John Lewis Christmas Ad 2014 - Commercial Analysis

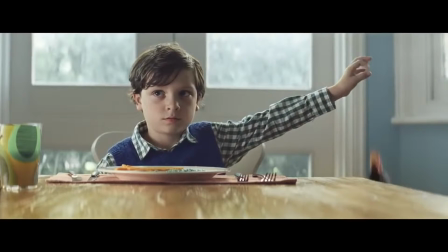(4:21)
the expression on this boy's face is very important he looks guilty as he's feeding the the fish finger to the penguin below the table now it's important that he looks guilty because we have to see
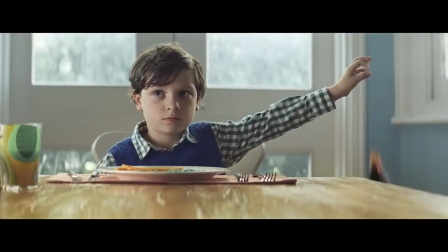(4:35)
that he's a middle-class child and a well-behaved child he's bought up well if he had a smirk on his face again this would not be the right message and you know it seems like a small detail but i promise you these things matter the thing it has to feel right all through the advert
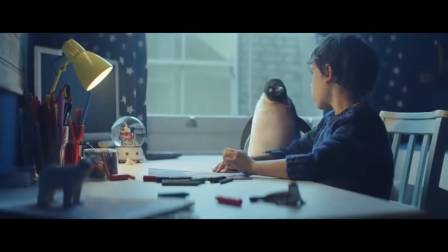(4:58)
here we have
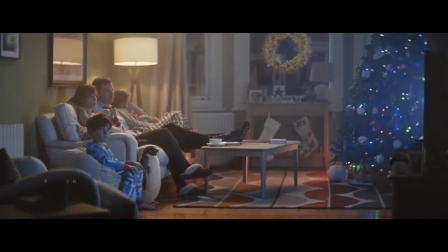(5:05)
the perfect nuclear family we have one boy one girl who's a bit older and then parents parents who look relatively young and everybody it looks like the perfect middle class Christmas,
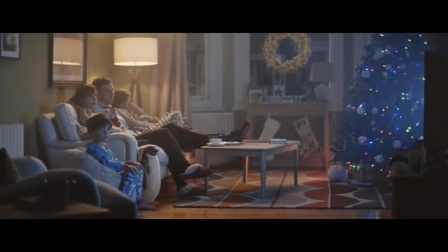(5:20)
the whole scene we've got the stockings here in the background we've got the well made up christmas tree nice comfortable sofas and it's a perfect middle class house and again seems like nothing but you would know the the advert would never
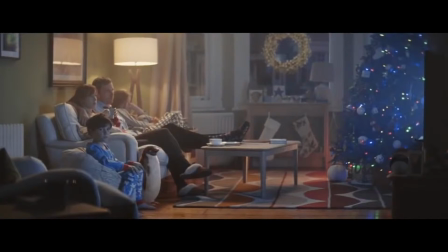(5:37)
show perhaps a sort of a poor family watching tv here it needs to be aspirational so yes you've got the the idyllic middle class christmas right here something else that's interesting as well is that this shot
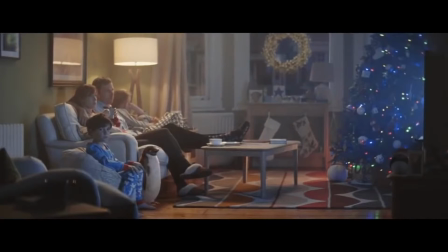(5:53)
is actually sort of mirroring back to the audience and many of the audience are sitting in exactly this position at christmas watching the advert don't really know what to make of that but it's something that i sort of noticed the
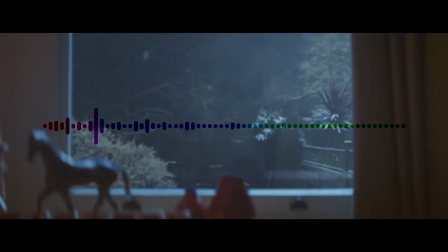(6:11)
song by the way is a modern cover of a john Lennon song and these days adverts love to do modern covers of classic songs. I believe it's because, I'm not actually sure, I believe it's because you've managed to hit both markets.
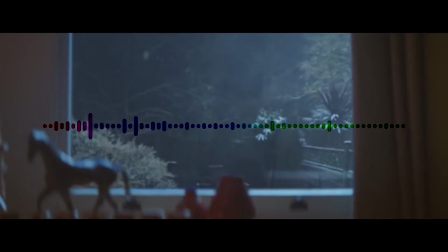(6:28)
The older generation like it because it's a familiar song from their childhood and this is going to resonate with them but it doesn't alienate the younger audience who will be watching because it's a modern version of the song and it's not too old-fashioned.
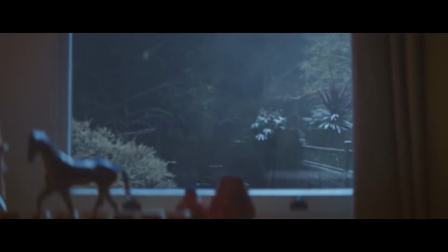(6:42)
This is why you always see a remakes of classic songs in advertising again
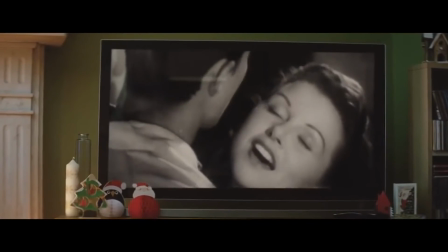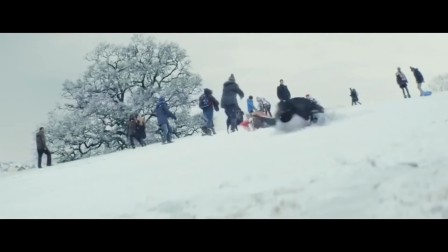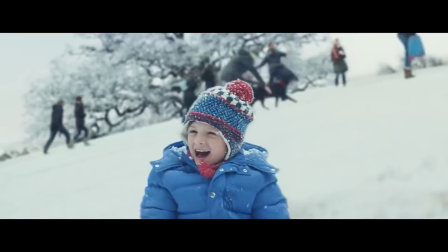(7:02)
i'm going to point out some of these little details you know the clothes that the the boy is wearing you know he's wearing the the the jacket and the matching sort of bobble hat he's been dressed up by a in a particular way to look very nice very pleasant middle class it's not
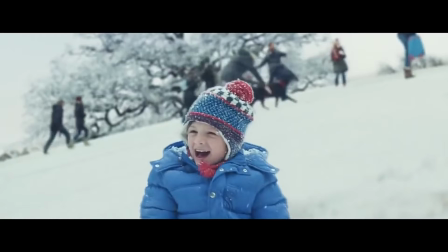(7:20)
like his jacket has holes in or he's from a poor he can't afford good clothes he's wearing nice matching i just gotta point these little details out because none of it is by accident and
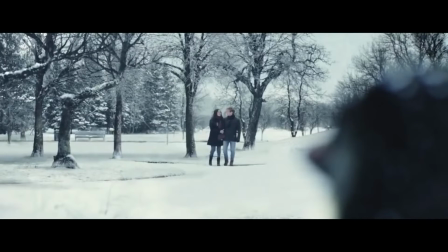(7:34)
of course we have now the penguin getting a bit lonely and getting a bit jealous of all the love going around that he's not getting for himself poor little guy the couple that he's looking at here we have an idyllic romantic scene under the in the snow of a nice happy couple holding
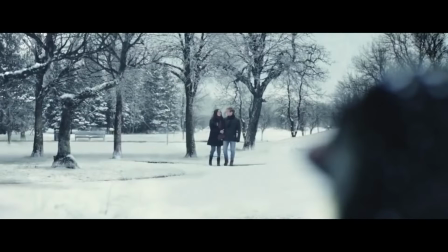(7:52)
hands um yes again this is another stimulus that will fire into your brain it's about love so what you're doing is when you see images like this even if just for a second an image of a happy couple walking through
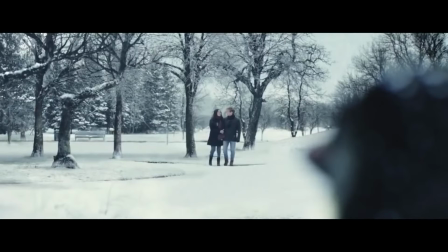(8:09)
the snow looking very much in love you will now associate this image or this stimulus or feeling with the brand of John Lewis, which means you're more likely to shop there. This is no accident, guys. These shots are not random.
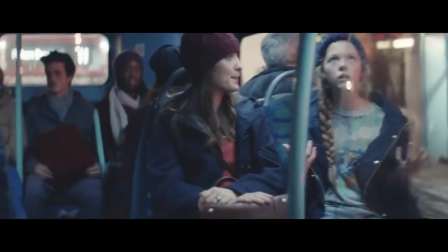(8:29)
More small details here.